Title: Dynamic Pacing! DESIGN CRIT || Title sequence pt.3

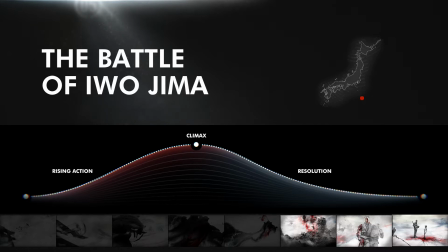(4:03)
I want to figure out what that could actually look like,
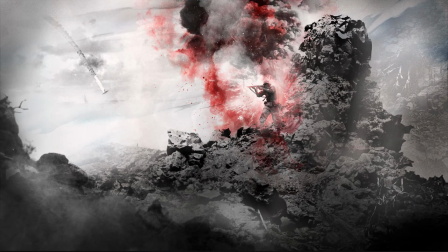(4:06)
and I'm going to start here because it was a chaotic frame from the first half of the sequence, and now that it's moved past the climax,
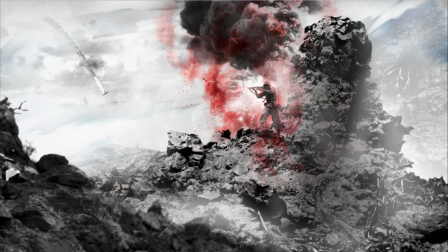(4:12)
I know I can probably start stripping out most of the boldness and the chaos.
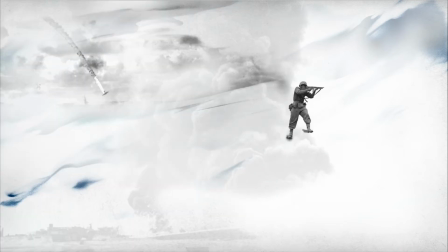(4:17)
We've still got this guy, and maybe this plane is useful because the idea of someone getting shot down, it goes with the story at this point.
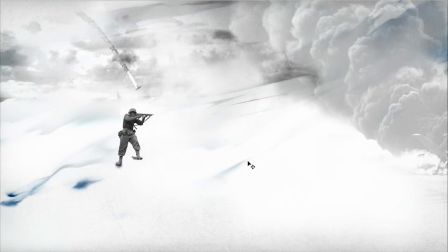(4:24)
I'll keep that for now. And there's this smoke that I'd stolen and put into our climax,
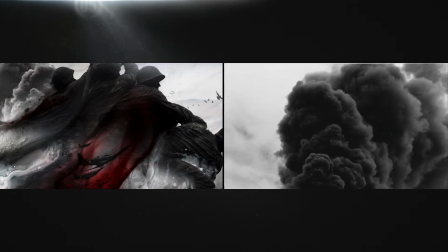(4:29)
but where I'd kept the values of that smoke really dark and the contrast pretty high in that frame, I'm going to keep the contrast fairly low in this one.
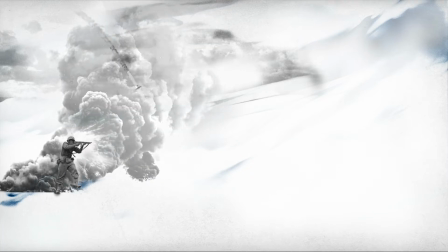(4:37)
I don't know exactly what I'm going to do yet. I just know that this guy seems to be the focus,
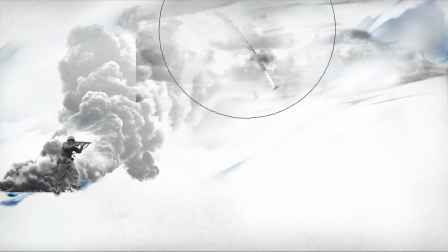(4:43)
and the elements in this frame generally need to be lighter and smaller than the ones before it, namely in this one.
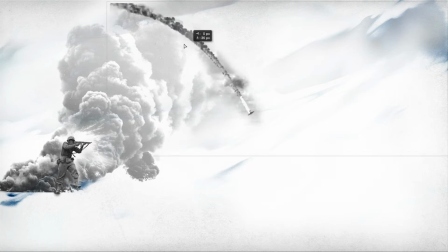(4:50)
The rest I'm just going to figure out by spending a few hours playing with the elements to see what occurs to me. I'm
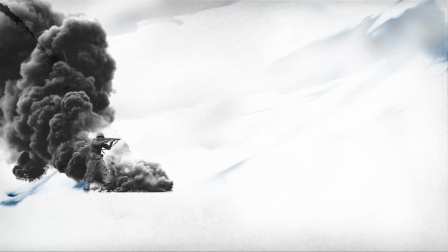(4:57)
a big advocate for having a general goal and playing with the elements in a composition to give yourself some time to think about how they work,
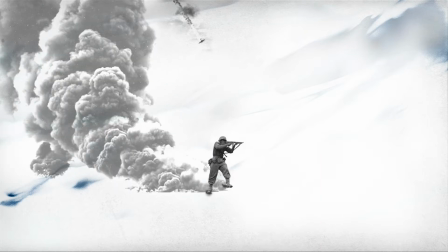(5:05)
what they mean, and to kind of see them in action.
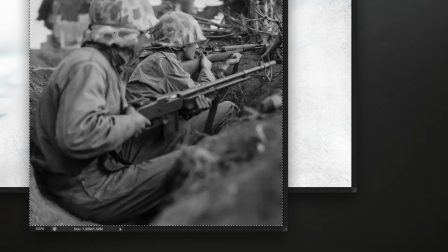(5:08)
It's hard to go into something like this cold and to expect that you absolutely know what you're trying to make and that you know how to make it.
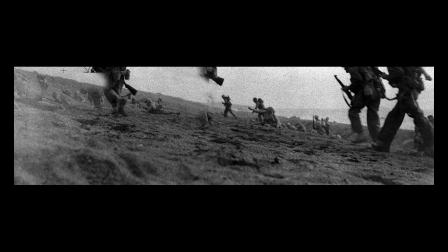(5:16)
Our minds are pretty good at thinking we have a clear vision when we don't necessarily.
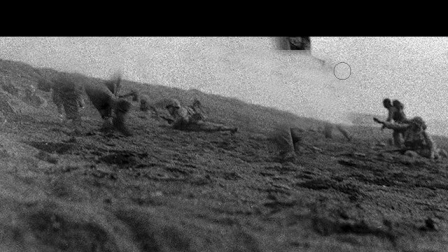(5:22)
It's just one of our blind spots. We think we can see it, but when we get closer,
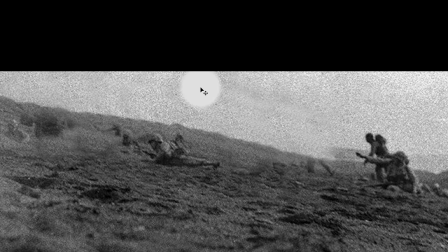(5:26)
it turns out our brains were slapping plaster over what was actually just a big gaping hole full of nothing.
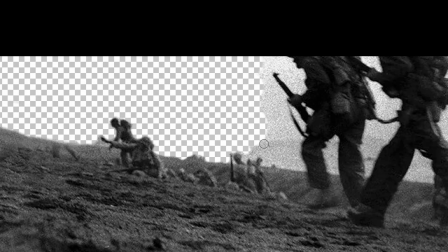(5:33)
It's not always the case, but it's pretty common, and it can lead to a lot of frustration when you thought you had the greatest idea ever,
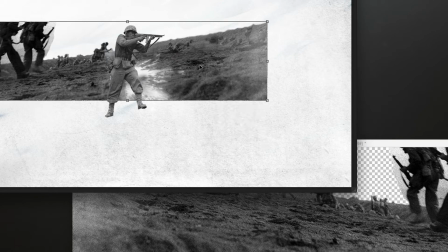(5:41)
and it's just not coming together the way you thought it would.
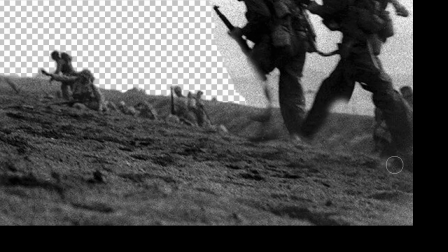(5:44)
So I find that working with the elements and just trying things out leads to new ideas that you're already succeeding at,
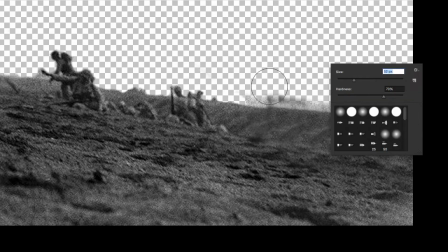(5:51)
and that are just as inspired as your original thoughts, if not more so.
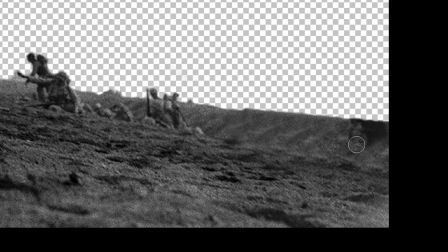(5:55)
If you work with it and keep playing, it can lead to really surprising things you'd never expect, which is pretty cool.
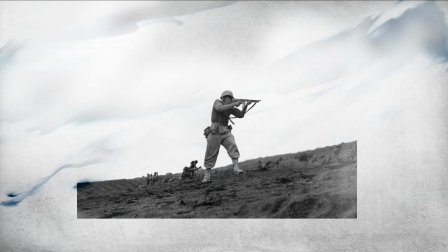(6:02)
Like when I dropped this beach image in to give this guy something to stand on, it didn't fill the whole frame. So I thought, well, this is a collage. I guess this doesn't have to be a proper scene that goes from one edge of the frame to the other. And then I thought it would make sense thematically to fade the edges out.
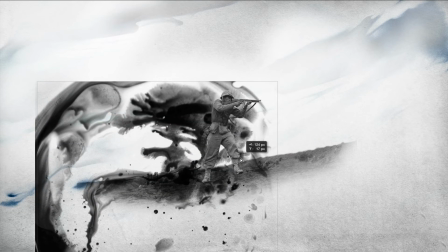(6:19)
And in looking at that, I thought, well, why don't I blend the edge into one of those bleeding inks?
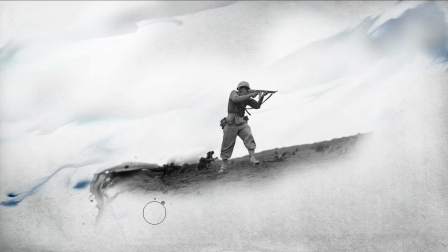(6:25)
It's kind of interesting, although at first I don't know entirely what it means to have the ground turning to liquid,
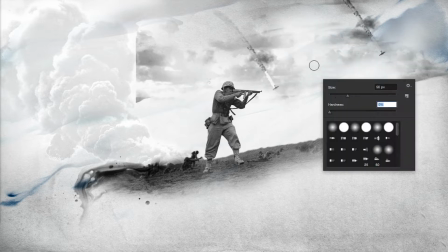(6:31)
but it gives me a way to move forward, and I can keep assessing whether it makes thematic sense as I develop other parts of the image.
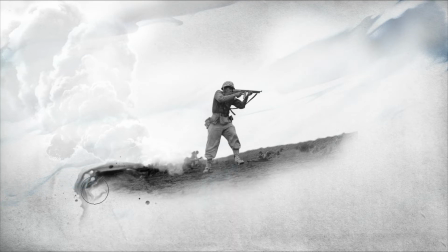(6:39)
And after looking at it, it kind of makes the ground underneath him feel like it isn't solid or permanent,
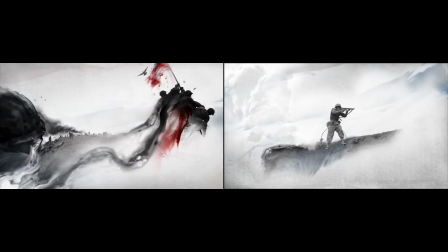(6:45)
that it's draining away in the same way that these other things are, which is kind of cool.
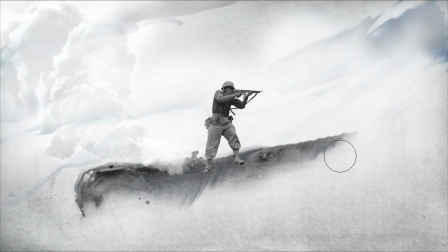(6:50)
And that notion doesn't have to be explicit to anyone who sees this. No one has to think, oh, I get it, he's not on stable ground.
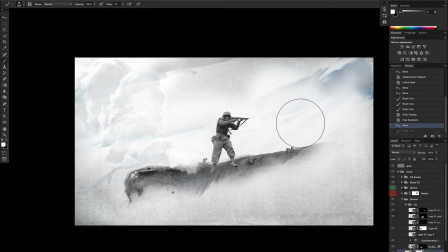(6:59)
It still makes sense because it's in keeping with the visual theme in the other frames of things liquefying.
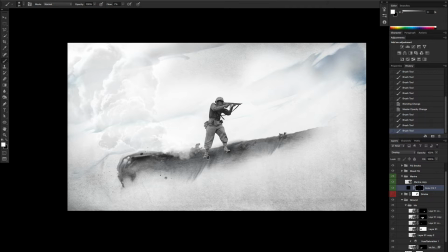(7:04)
So it's fine if it stays, and it's a little idea that I can develop if I want.
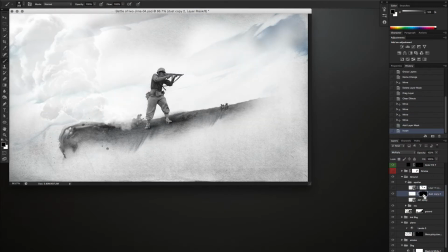(7:09)
And I'm going to fumble around a little more, just trying these sorts of things, figuring out where that landscape can liquefy a little bit,
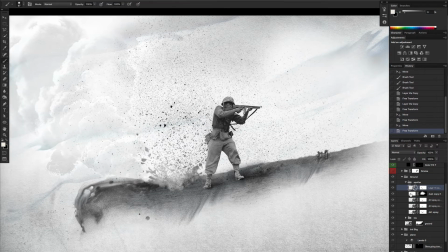(7:16)
which elements do or don't work, trying out a little explosion with dirt flying,
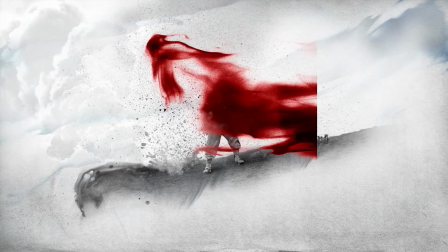(7:22)
like this one from a few frames back, testing out how much of this blood idea should or shouldn't make it in,
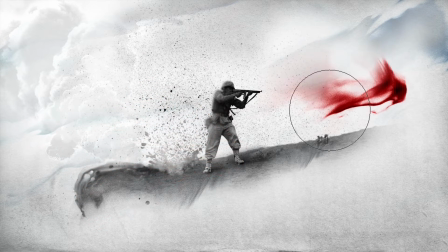(7:28)
trying things out and looking at both how they affect things visually and how they impact what the frame means.
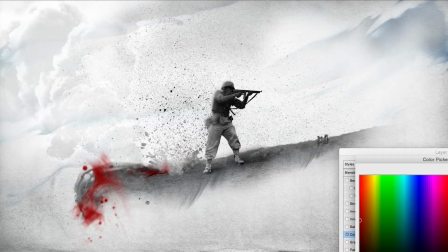(7:35)
The splashes of red are a strong visual element that draws the eye,
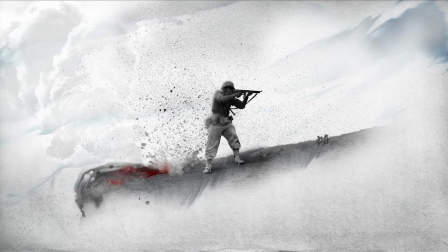(7:39)
so it's pretty high on that visual hierarchy of importance, and adding it changes how your eye scans over the frame. And as a reference to blood, it's also a strong signifier that changes how you understand what's going on and how you feel about it.
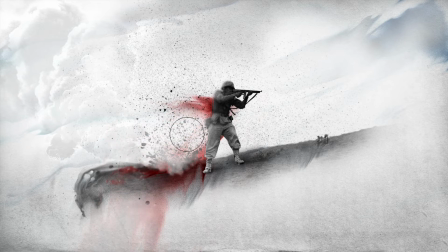(7:54)
So for both reasons, it's pretty easy to see that it's a bit overpowering and needs to be hidden amongst some other stuff. And that's really how this kind of play works. It's just a process of trying things like that out and seeing what they do. Is it time for the roots idea? Yeah, maybe not.